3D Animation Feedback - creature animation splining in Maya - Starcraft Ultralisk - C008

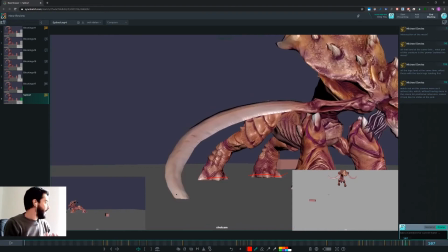8:08 Yeah, you will find out that felines and very agile creatures actually can land almost simultaneously on the same frame, but if you delay even so slightly by 1 frame, or just change the pose a bit with the foot roll, it will look a lot better in animation.
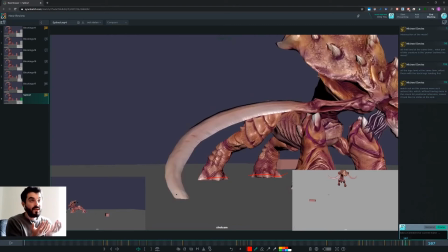8:26 Because the problem is that we know it's 3D animation, so whenever we see something that to us feels mechanical, like 2 things moving exactly at the same time, then we are more likely to disconnect and stop believing in your animation, which we don't want to do. We are here because we want to see good animation. We want to believe in your animation.
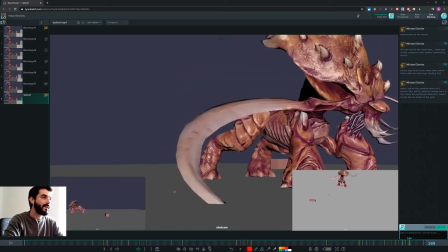8:45 But if we can't believe, it becomes a lot more difficult to understand.
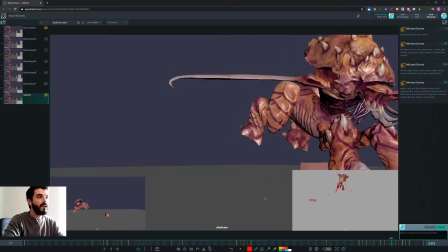8:52 And same thing in here. Look at these 2 legs. They're moving exactly together. They're twinning, and they're landing exactly in the same spot.
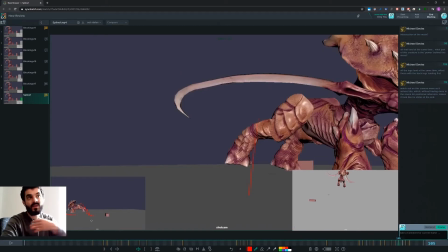8:58 Again, you don't have a contact pose there for one leg and for the other, so bam, you're paying for a lack of breakdowns in splining.
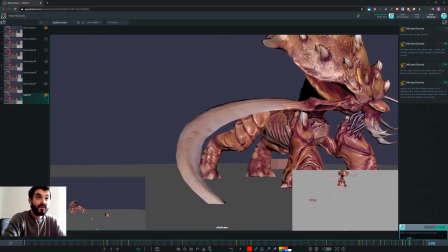9:06 Again, not a big deal. Not a big deal at all, for as long as you know. And I'm not sure you do right now.
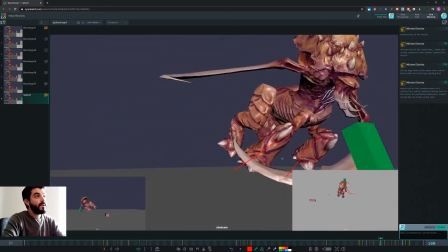9:13 So in here,
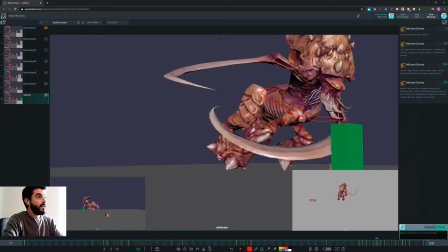9:16 I think my note was that this on the last tutorial was that this thing would this left arm would close in, so that as an anticipation it would then be able to slash down a lot better if it had an anticipation.
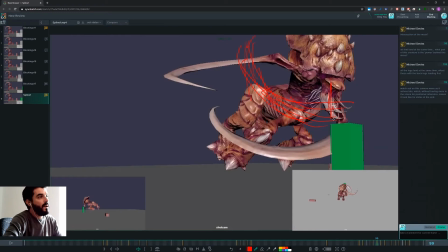9:31 And now you're just floating forward, and then it just moves. But it's a bit mysterious how you can swing that arm without any anticipation.
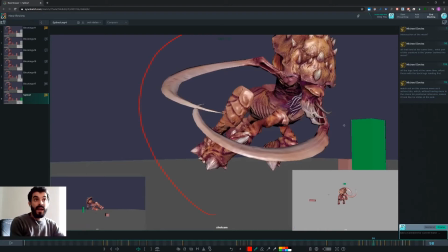9:40 And anticipation, really, if you think of it, is the basics of animation, one of the basic principles of animation, right? If you don't have anticipation, that's a very interesting motion you have in there. It might well be alien motion, but this guy is creature enough not to be not to be able to afford, let's say,
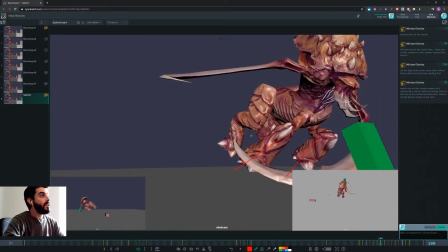10:00 the lack of anticipation, and right now you don't. There's a bit of uncertainty in the twisting of this arm.
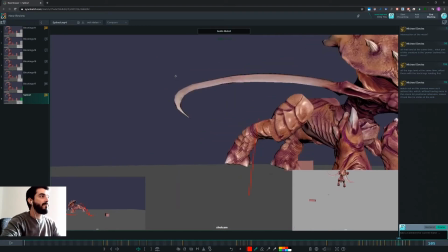10:07 You see it twists this way, and then it changes its mind and it twists up again, and then it changes its mind and twists even
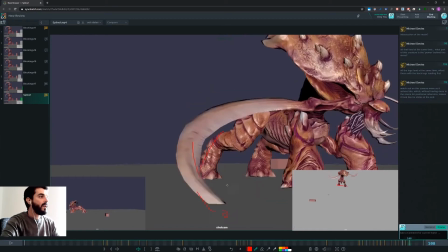10:16 more lower with the tip, and it goes into the floor and then comes back up vertically.
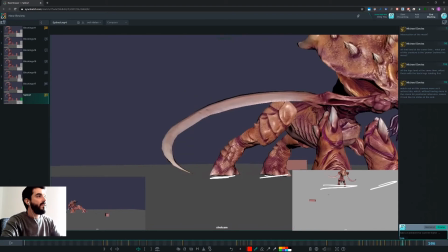10:21 This thing is all over the place. I don't know how tall this guy is. I would imagine that a human maybe can be this tall in here. So let's say this is 1.80 meters. So this is probably 2 meters of bone. This can be fairly heavy, So if you're lifting that thing up, you should probably lift it up.
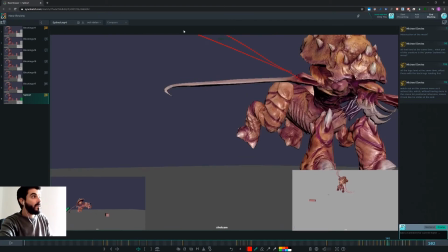10:41 And I think this was in my previous tutorial about using animation layers.
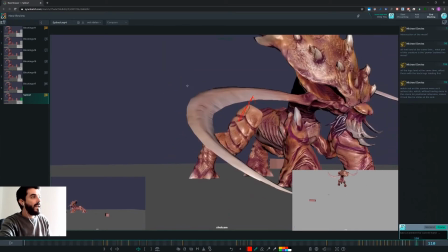10:44 I think you could open this up a lot more on the way down, so that as you land, you could follow a nice arc in there and then come back and adjust your position.
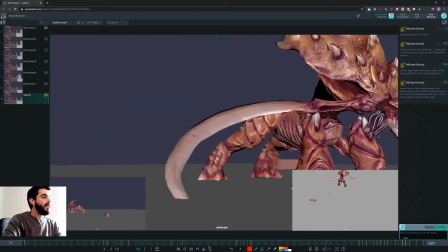10:53 So let's check what's going on. And the other thing is, this guy has noticed there's the green box there.
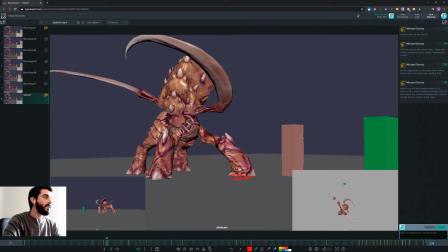11:03 Again, one of my pieces of feedback from the previous feedback was do not show the top of the head, and that's here. So it seems to me you're not taking notes. You might be using my video as a note, but that's not the way it works.
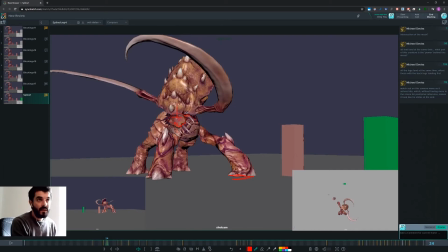11:19 And I explain it. It's simple. If my video is half an hour long and you watched it once and you didn't take notes, you're not going to watch it the second time, because who would watch a feedback for more than once? If you watch this video twice, that's already 1 hour you spend watching the video.
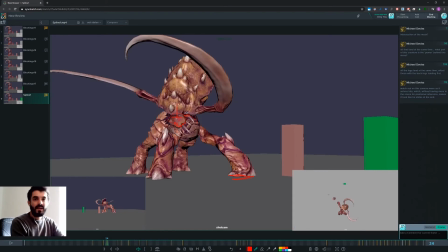11:39 So you're not going to do it. So that means you need to write down these notes and you need to go through them one by one. Like, imagine the animation is a plane, and the plane cannot take off unless there is a pre-flight checklist. Your notes are that list.
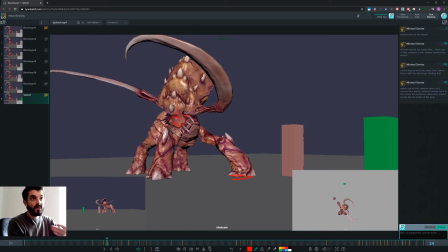11:56 You don't submit the animation to the next review unless you have those tick boxes checked. Because if you do that, the interpretation in a company will be you either don't listen to feedback or you're very slow. And if you're very slow, that's fine.
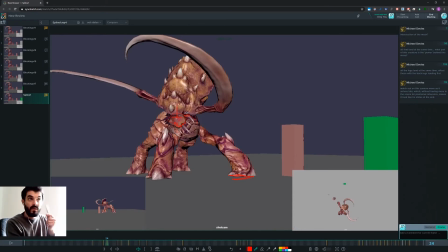12:16 But if you change a lot of other stuff like you're doing here, but you don't tick those boxes, then the assumption is you're disregarding feedback. And this is not really looked upon nicely in a company, because they are paying you, remember, to follow feedback.
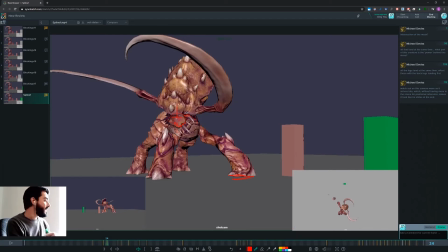12:33 Would you give someone, I don't know, £200 a day to have them do the stuff you need for your project and then realize that they're not doing it? I don't think you would. You need to pay someone for some service and see if that service doesn't get to you and see how you feel.
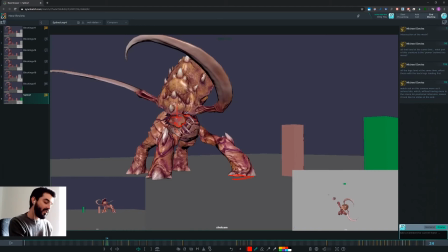12:53 I can assure you, you won't feel right. I know, because I've recruited people, I've directed projects, so I know how it feels when someone isn't just doing what they were supposed to do. But in here it's in your interest to do it, because you're here to improve your animation.
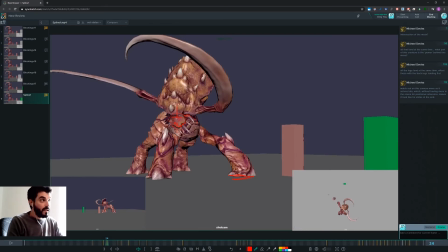13:08 So I think you need to look into your workflow, because I see a lot of the same stuff coming up over and over again, and I feel there's no technical issue here. The head is vertical. The head is showing us the top vertical side simply because you didn't rotate it.
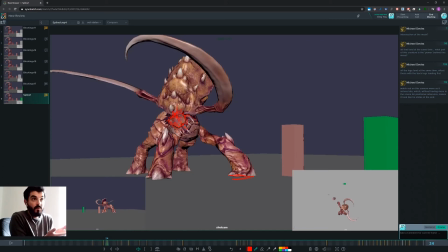13:23 There is no problem with the 3D animation there. There's no problem with Maya. So the problem must be in the way you take notes. So I can't do much for you on that side. I can only tell you, take notes and use these notes as a pre-flight checklist. Your flight doesn't take off until you tick them off.
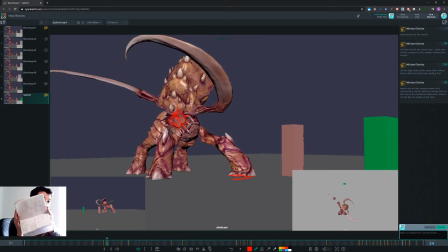13:43 Okay, and as you've seen in my other tutorials, these are my notes, and these notes are perhaps for I don't know, 3 weeks worth of work. Okay, so I have a book of notes.
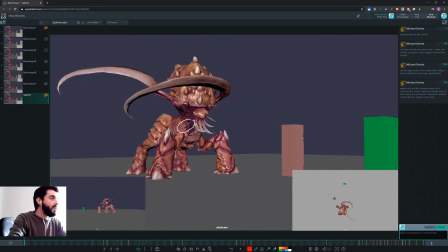13:57 It's because I don't remember stuff. So cool, that's it. So I think those would be my notes. I would imagine that on this pose at around 25, I would have the elbow a lot lower,
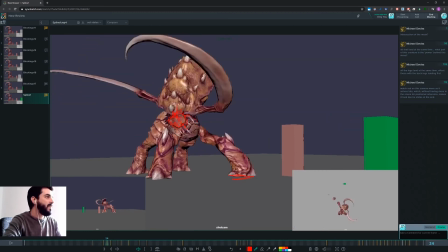14:12 and I would kind of imagine that I would be seeing the top of this blade, so the other side,
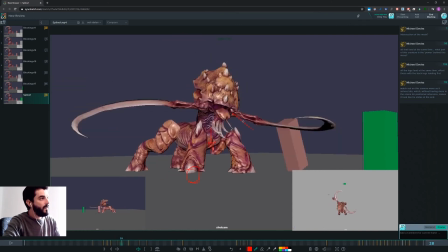14:20 not this side in here, because this way I think I would be able to slash a lot lower and then raise and give me a nicer arc on the way up. I would also probably between 25 and 28 I would go a lot faster.
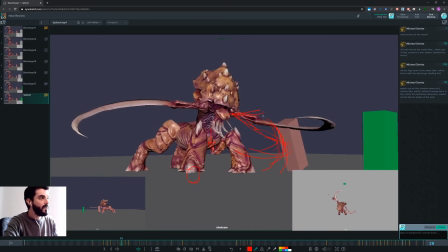14:39 I would probably even be already I don't know, somewhere over here, I suppose. Sorry for the bad drawings, just because it feels very slow. And then as I turn, this guy is ahead, is thinking about something and still looking down for his contact lenses,
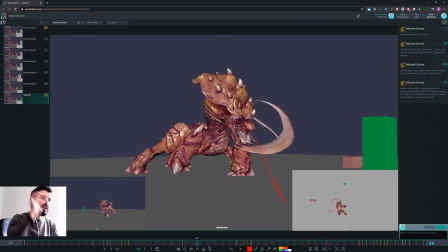14:57 but this was a note we had long ago. he shouldn't be looking for his contact lenses, right? Remember that feedback. I do remember it. So yeah, I think he should be already looking at his next target, should be already eyeing it. He should be already like, I know what to do next, you know? I mean, the head should anticipate the motion.
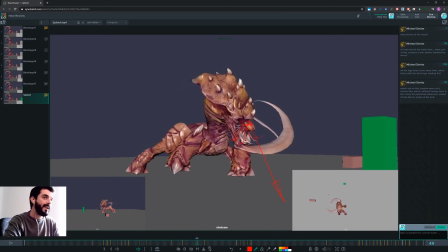15:15 Instead, in here, it's just thinking about his business. I mean, this guy clearly has read the script, and the script says, you have to slash that thing and then the green box. Another guy is doing, yeah, well, I have to slash that and then slash that and then, you know, jump forward. And it's very, I mean, it feels like he's not paid enough to do his job.
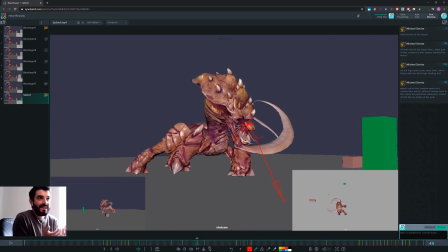15:33 But this guy should be ecstatic about being a slimy monster, killing things and slashing through things, okay? So in here, in my opinion, you're just missing that point. The guy is alive, he should be looking, he should be active.
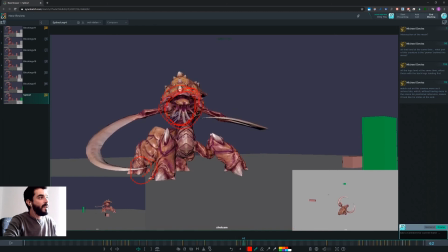15:46 And instead, it just becomes active in here, and then it starts looking somewhere else. It's like, well, there's someone to the right of the green box, is thinking, and then this is a lot more active,
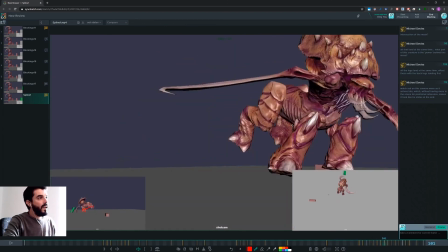15:59 is a lot more focused, and then I don't know, in the end,
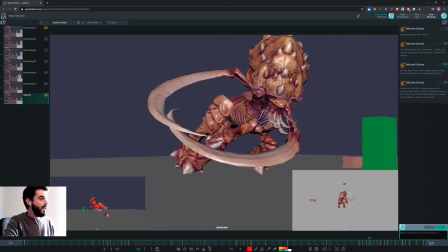16:04 I think now it's time for us to perhaps at frame 97 to start animating this camera,
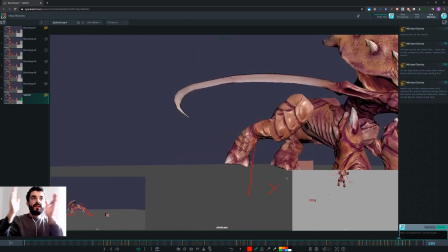16:10 and on frame 105 to have another key in the camera and reframe, because now I really need to see the rest of the motion.